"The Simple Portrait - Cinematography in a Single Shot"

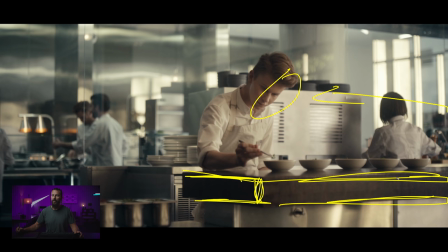[4:08]
We're shooting down the line of the table. So not flat to the table, but using the edges to create another dimension, right? We want to shoot and create layers. Also, this thing helps, right?
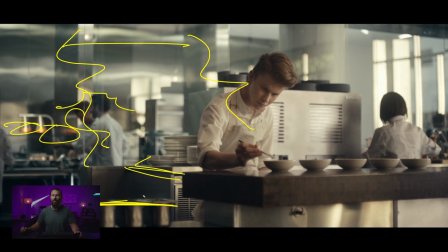[4:18]
This little window back there, other people, we got some practicals on back there, all shooting along this thing, just layering the frame in front of the person as much as we can, but still just like a beautiful and balance, right? This light doesn't feel out of place in this space. And that sounds like, oh, that's obvious.
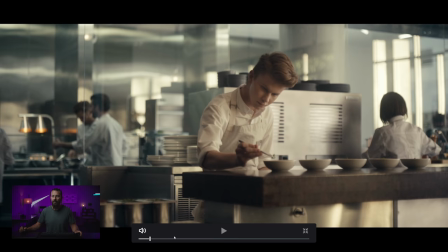[4:36]
That's really hard to do. This is the really hard bit, especially on the day when you have 10,000 people saying, are you ready to go?
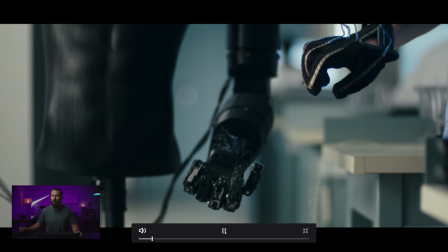[4:42]
Like, should we go? Like, is the light ready? You got people standing around, you got schedules to keep.
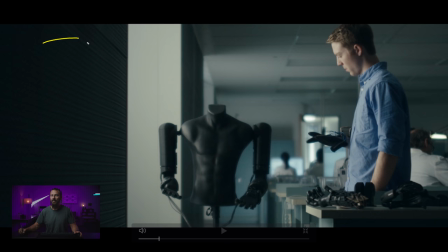[4:48]
Same with this one, right? We're balancing, again, just so happen to be in the only area where we can sneak a little light in here. We're shooting along this coming with the light this way. We're gonna see when we come into his close-up that it's perfectly done.
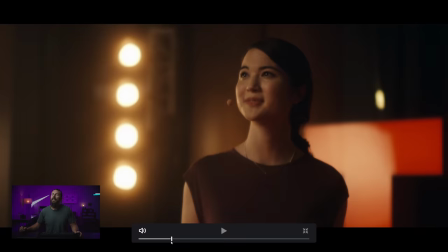[5:01]
This one, we don't really care about as much. This one, okay. So this is the one where, I mean, it's a closer, much closer frame.
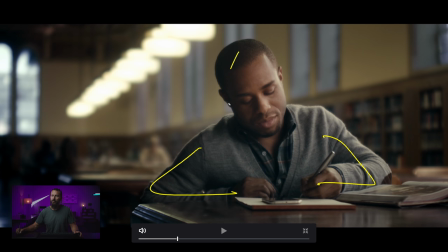[5:07]
Also, this guy's arms seem really tiny compared to his head because he's leaning in so far on his body. Like, who sits that low on the table? Just seems like a low table. Anyway, we're getting lots of level here and lots of darkness here. Even though it's dark back here, you got these practicals on in the background. We're shooting into the L of this room.
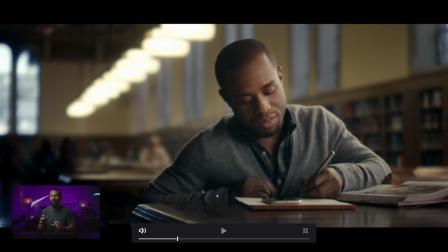[5:24]
Just this one feels the most lit to me, right? And that just shows you, even a fantastic cinematographer like this, there's just like 10% here.
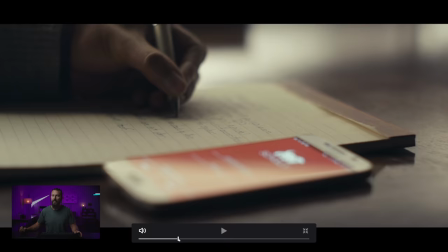[5:33]
It just feels that little bit more lit up than the other ones.
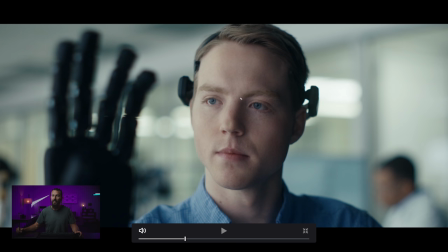[5:37]
This, I mean, what are you gonna do better than this in this space with this light on this person? Like, this is nice, soft, soft shadows. You can barely see where the transition happens, right?
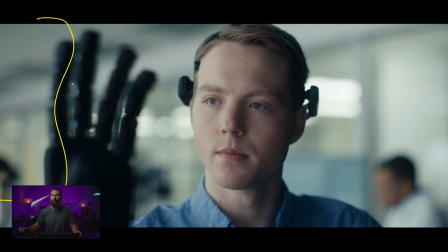[5:49]
It just all of a sudden gets lighter over there because you can see in his eyes, we have our beautiful 4x frame over here, probably a magic cloth or something. And we are just wrapping this light around this way. He's looking in between towards what we have in the foreground, right?
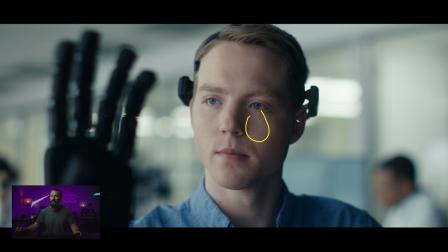[6:04]
He's not looking this way because then this side would be all lit up and this side would be super dark and he wouldn't get that over the nose look. So he's looking this way, light over here, neg over here, but we're not, it's not so,
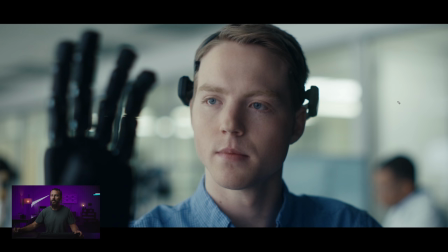[6:18]
everything is just perfectly balanced because it's, if it's too dark, if it's too down, if this neg wraps around too much, then it makes it weird that this person is in a, you know, this laboratory that is all light and bright in the background, but there's beautiful sculpted light on him, right?
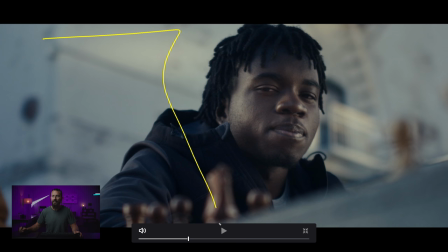[6:33]
It's got to sit in the space. And this is a perfect example. This entire commercial is a perfect example of that. We're outside, right? This guy's playing chess outside. We are softening off and you can see the softening that happens in the skin from like a highlight or a half soft frost. This is what it looks like, right? It's not natural, but it looks nice.
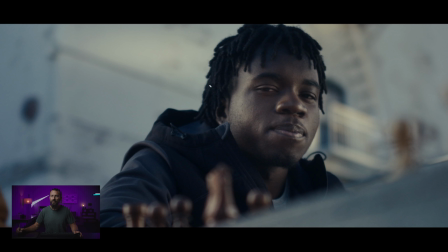[6:49]
Like, nobody's skin has this glow to it outside, but it looks nice. Now, are we sandwiching this thing? Yes, right? Because let's see, where is the sun? Back here, it's hard to tell. That looks like real sun. So you're imagining that this is the sun, and then this is the bounce, or the other way around, this is the sun, and this is the bounce, right?
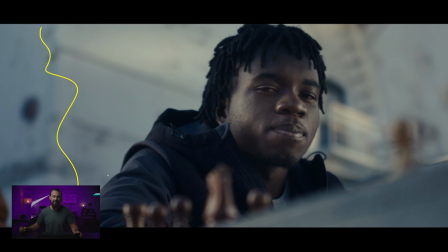[7:09]
Because this one seems a little bit hotter than this one. So, but the building, it's hard to judge in the background. Either way, you're getting angles from both sides, right? And still keeping things interesting with these little chess pieces in the foreground, looking down this way.
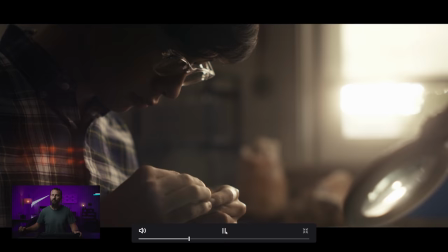[7:22]
We still got that nice little dark area in the middle. We're sort of smooshing it from both sides though. We keep going, again, same thing in this little workshop. I mean, okay, so we're blowing out this window altogether. We don't care about that thing, but we still got a little line of light here. And just, there is some level in there, right?
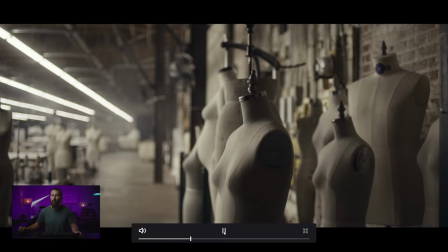[7:41]
It's just, it's very muted, but it, in the toe of the image, that's just, you're just expanding that toe, which makes it seem so much more, like there's so much more depth to the image. Same thing with this one, right? Like, beautiful light coming this way.
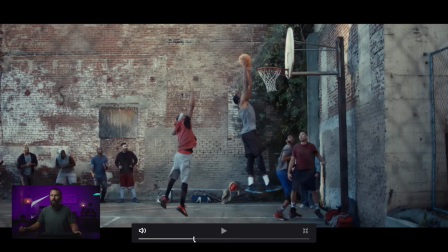[7:54]
We're backlighting everything. Doesn't matter if it's dummies. Standing on the side of this workshop here, we're gonna backlight it.
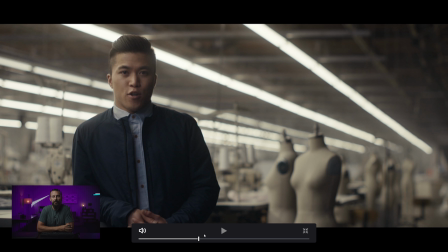[7:59]
Then we get to this one. So this is like, it doesn't feel lit. It feels natural. And this is what we're going for. And this is what you should be going for, right? You don't want the light to be so obvious that it's like spotlight from a stage. But this is, right? Little tiny leak to the other side.
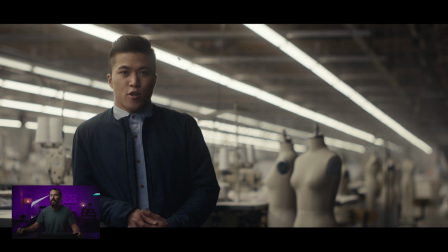[8:17]
There is like a little edge coming down the ear. You can feel it from these things. Probably though, what you normally do with these things, if you're doing practicals, in the shot and you're in a warehouse and you can't really control the lighting in there, you're gonna use these until they're out of the frame,
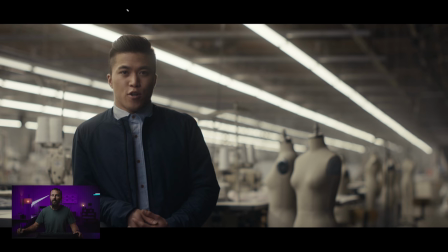[8:33]
then you're gonna either turn them off or black them out. So this terrible color doesn't get all over the person's skin and we don't want, you know, the flatness that comes from this. But even still, like, you don't see any of these lights on this side because then that would bring light on this side.
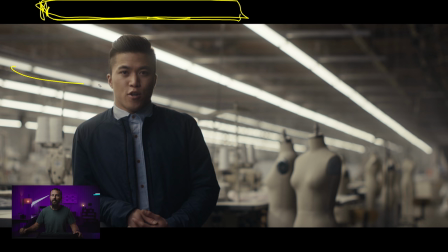[8:47]
So normally you black these out when they start to affect what can be seen in camera, as long as they're out of the frame. And then we're gonna key from this side and looking this way, big and soft. And again, just matching. The hard part here is like, let's say this is a sky panel, like an S60 through a 4x frame of diffusion, right?
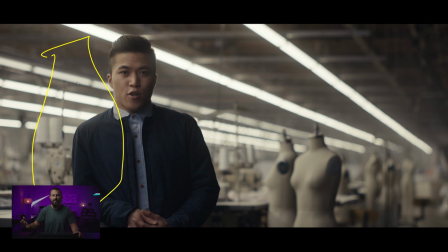[9:05]
It's probably gonna have to be bigger than this for this size shot. Let's just say it's a 6x6, right? And you've got it and it's going through the sky panel softbox, then it's going through the 6x6, and then it's hitting our person here.
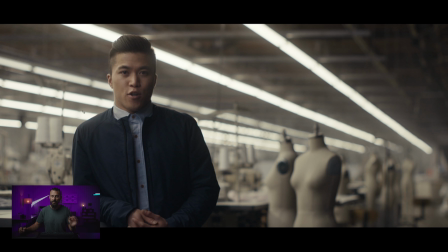[9:17]
All you really have to do nowadays with the sky panel is you just, well, I mean, you can do it, or you can be sitting with the eyepiece or the monitor and someone else can be doing it. You just say, take it down, down, down, down, down. Yes. And maybe this is 76% if it's magic cloth, or maybe it's 12% if this is something lighter.
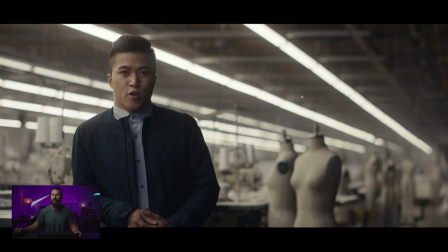[9:34]
You know, it's like all you have to do is make sure not to make it too hot relative to the room tone. And let's say the room tone you can't control, right? There's something back there, like there's a window. Well, then you have to balance to the window. And then you might have to bring three sky panels to be able to get this level versus the background. But here,
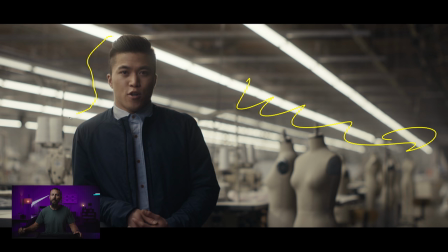[9:50]
we just, if you want to set this mood back here, set the mood first, knowing that we don't have that much to light here, right? It's a big shot, but all we really are lighting is this person. So it doesn't require a ton of level to be able to get this. And it's just understanding, okay, what are we balancing to? What do we want the background to look like?
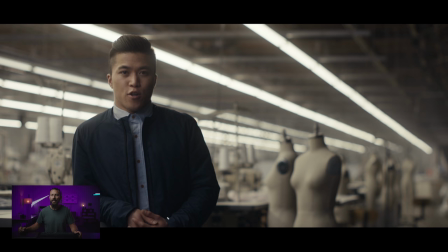[10:07]
If you don't want it too dark, balance, just set the camera to whatever this is, whatever look this is, and then push the key to that level, right?
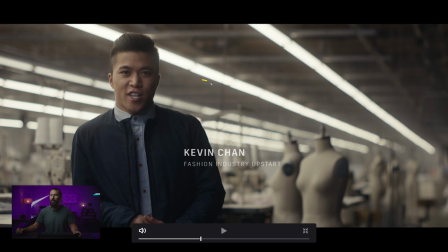[10:15]
Just balancing what's gonna take longer. Is it gonna take longer to change the key light, or is it gonna take longer to re-tube all of these practicals?
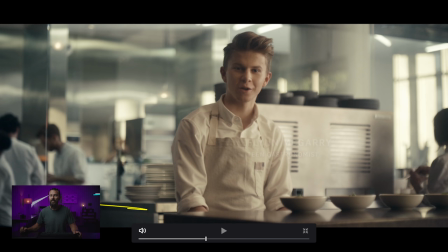[10:23]
Okay, let's keep going. Nice little move here. Again, nice balanced versus the background, shooting into the depth.
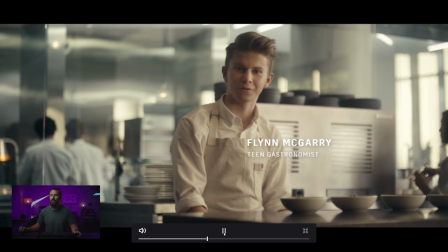[10:31]
Person in the middle of the screen, little tiny leak over there, right? Just keeping everything balanced and nuanced.
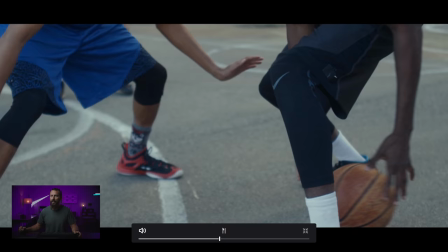[10:37]
Same thing there, a little bit close, cut off his head.
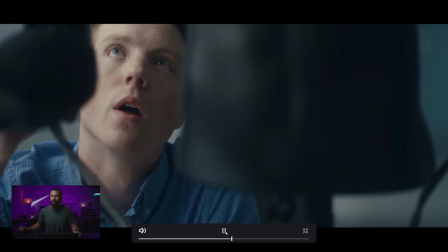[10:40]
Basketball's a little bit flat, we're in a laboratory. Chef, rack focus, and oh, the bedroom one.
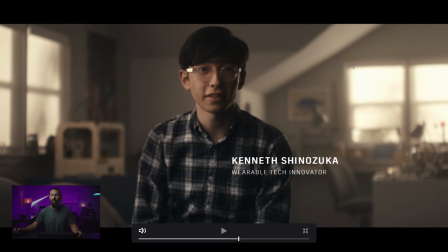[10:46]
Man, we didn't even talk about this one. Look at this, like this is, so this is, okay, it is a sun sandwich, right? But it's not, sun sandwich inside is okay, because you're not using the sun. This is, we got sun coming through these windows, there's some sort of crazy shadow back here like there is over here. That thing just comes out of nowhere, right?
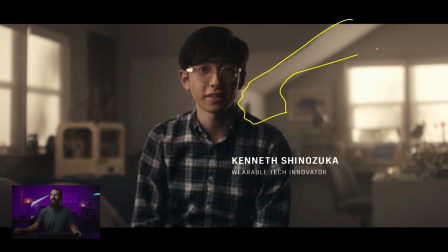[11:06]
It's probably like a Joleco, like a Source 4 with a little attachment just to give us this thing here, give us a little shape to it. Then we balance to these windows. This is probably a studio, so you just blow those windows out. Then we're pushing from this side, negging all down here, and then that little tiny leak of light, which just opens it up.
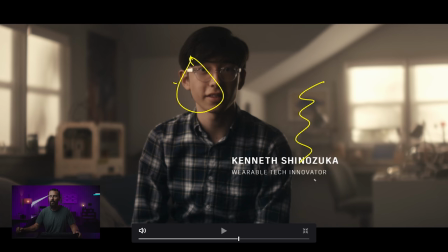[11:24]
I mean, that's a good looking shot. And yeah, okay, this level is a little bit, you know, theatrical for this level of the room. But if you wanted less, all you do is you take power out of here. If it's not something you can just dial down the opacity on, you just throw up a wire in front of it or a net or something.
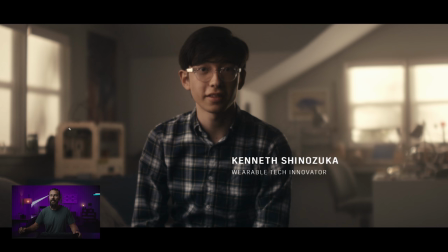[11:40]
So find a way to bring down this level. And if you want some over here, you just move the light that way a little bit.
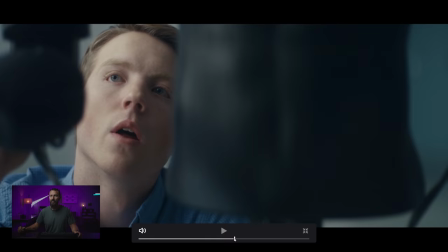[11:46]
Just move it around a little bit. But this is like the perfect. And that is a good looking shot, right?
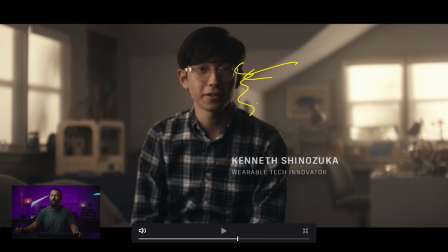[11:51]
It's rich, there's detail. We've got this so he sticks out from the background. Yeah, it's just a nice looking shot.
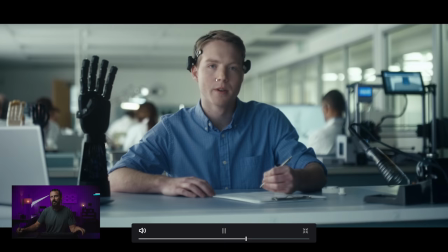[11:58]
Good density, good levels, nice color altogether. Same with this, same setup.
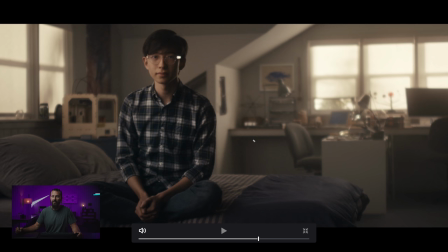[12:04]
And you basically see where it goes from here. Bam, that is, come on. That's a good looking shot, right? That might even be, it almost looks fake. You know, it almost looks like that bed is on green screen and all the stuff back here because the lighting is so good.